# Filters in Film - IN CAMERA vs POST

Wouldn't that be awesome if it were true? Unfortunately, I had to work with what I got, and that was Los Angeles.
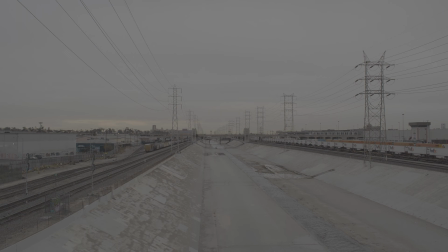This isn't the exact same setup, but you'll see how these filters work.
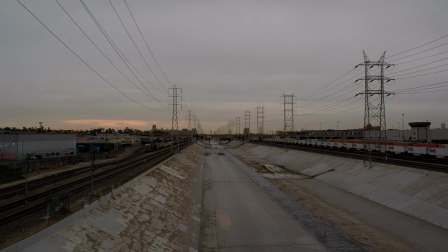Here's a shot around downtown and looks pretty basic. shot and log, throw on a Rec.709 LUT and did basic adjustments like exposure and contrast. I didn't want to make too many adjustments because this is about what the filter can do, not about what you can do in the grade.
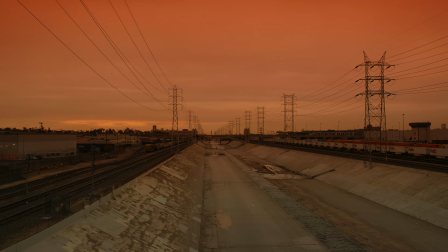Now let's see the image when using the filter. There you go, definitely a big difference. Very moody, a distinct look, and all done in camera without having to make a ton of adjustments.
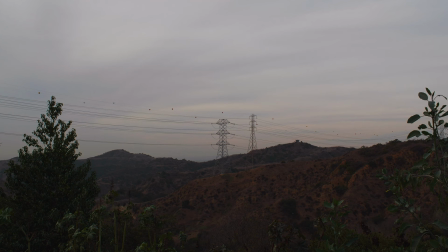Let me give you one more example using the sunset filter. A very basic shot outside of the city.
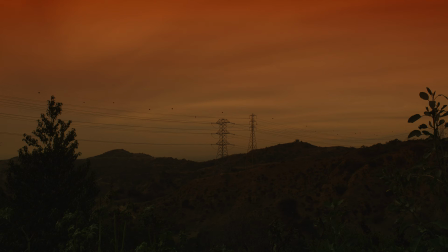Again, very few adjustments. Now take a look at this. With one filter you have a completely different grade. The only difference is I crush the shadows a bit to show you a more silhouette style like the Top Gun opening.
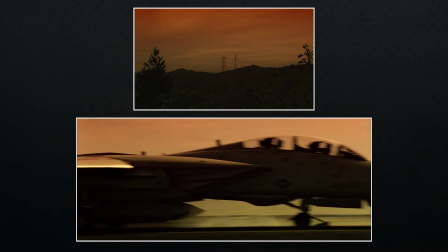And with the graduated filter you have some room for adjustments so the grade can fall over the horizon exactly where you want it to.
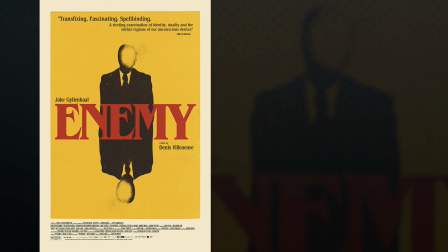Now let's jump to the second film I want to talk about and that's Enemy, me, directed by Denis Villeneuve, which if you haven't seen it, give it a watch and comment below because I'm sure you're going to have something to say about it.
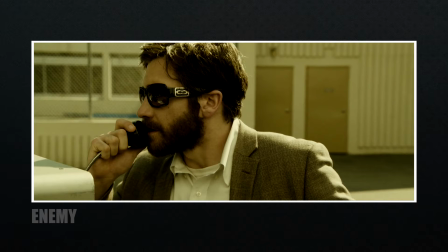This film used a very distinct color palette. This wasn't something that came later in post or was a happy accident. A lot of thought went into the process, which we're going to talk about.
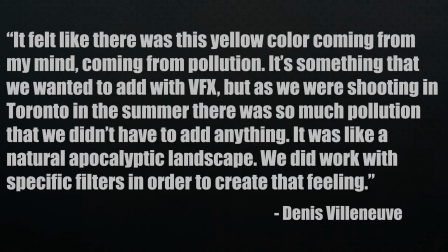When asked about the look of the film, Denis goes on to say, It felt like there was this yellow coming from my mind, coming from pollution. It's something that we wanted to add with visual effects. But as we were shooting in Toronto in the summer, there was so much pollution that we didn't have to add anything.
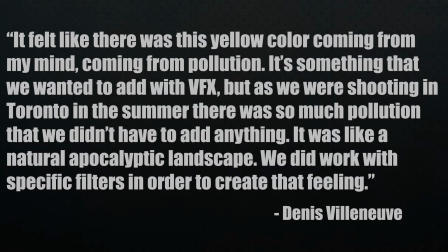It was like a natural apocalyptic landscape. We did work with specific filters in order to create that feeling. They use filters, and I know certain shots have been achieved in post, but even when I was planning on making a video about filters in film, Top Gun and Enemy popped in my head. Two films using filters that really stood out to me when I watched them. The cinematographer of Enemy, Nicola Bolduc, also shared his thoughts on creating the look for the film.
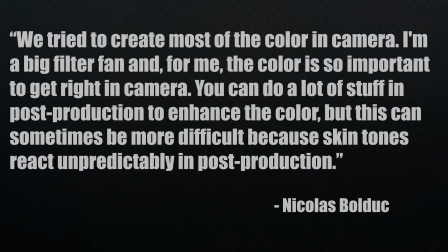He says, We tried to create most of the color in camera. I'm a big filter fan, and for me, the color is so important to get right in camera. You can do a lot of stuff in post-production to enhance the color, but this can sometimes be more difficult because skin tones react unpredictably in post-production. I couldn't find the exact filter or filters used for this look. I have a feeling it was a combination, but let's go back to Tiffin's website so I can show you what I'll be using.
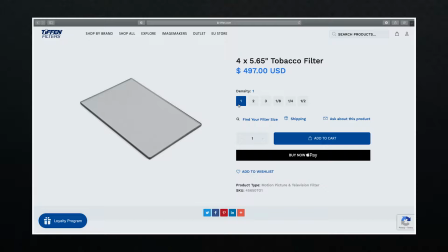This is their tobacco filter and I'll be using a density of 1. Let me show you what it looks like in person.
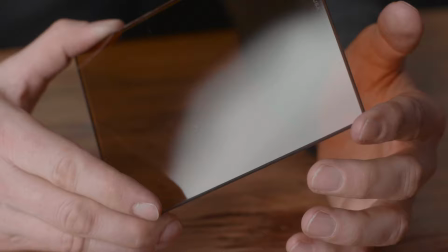The Tiffin solid color tobacco filter adds a warm brownish yellow coloration across the entire image and helps to subdue overly bluish casts. The solid color design makes this filter well suited to pairing with other filters for further control over the appearance of imagery.
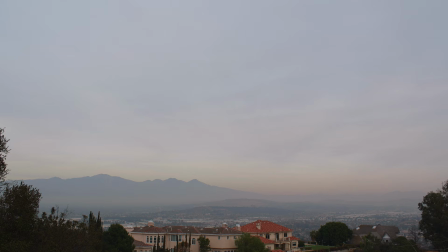Let's get into some examples. First up is a nice landscape where I focused more on what was happening around the horizon and sky to show you how this filter will change that up.
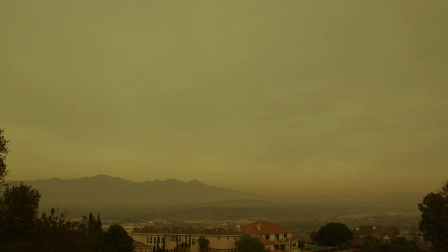The only thing I did do was add a yellow green into the highlights. Let's see how that turned out. There you go, one filter to achieve a similar look and only having to tweak the image slightly to get similar results. I actually really liked using this filter and it does have that apocalyptic feeling.
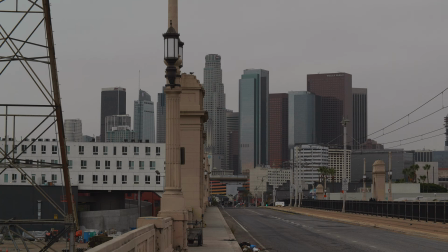We can't stop at one example, I have to at least do one more, so let's have a close-up look at downtown LA. Looks good, a pretty overcast day, nothing too special. Now we're just going to slap on a filter with some tweaks and see what we got.
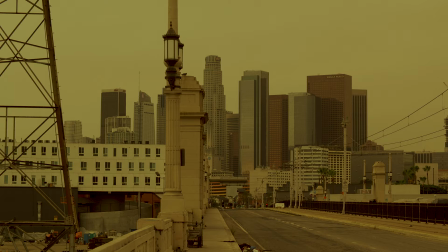Again, I added some yellow and green to the highlights to counter some of the brown in the tobacco filter,
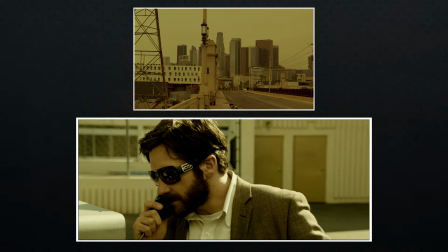but we still have that grungy pollution environment by using one single filter. Yes, these examples aren't 100% perfect, but hopefully you get what I'm trying to show you when comparing these films to the filters I'm using. Okay, I know I said I was only going to cover two films, but I want to take a look at one more really quick.
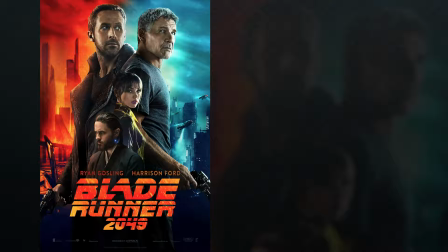That movie is Blade Runner 2049, also directed by Denis Villeneuve, who directed Enemy. And this film is a sequel to the original Blade Runner directed by Ridley Scott, the brother of Tony Scott who directed Top Gun.
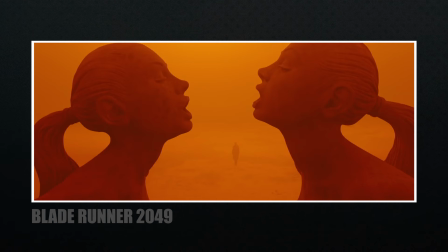I think this will really bring home my point about filters. If you've seen the movie, there is some spectacular visuals and of course visual effects that were done in post.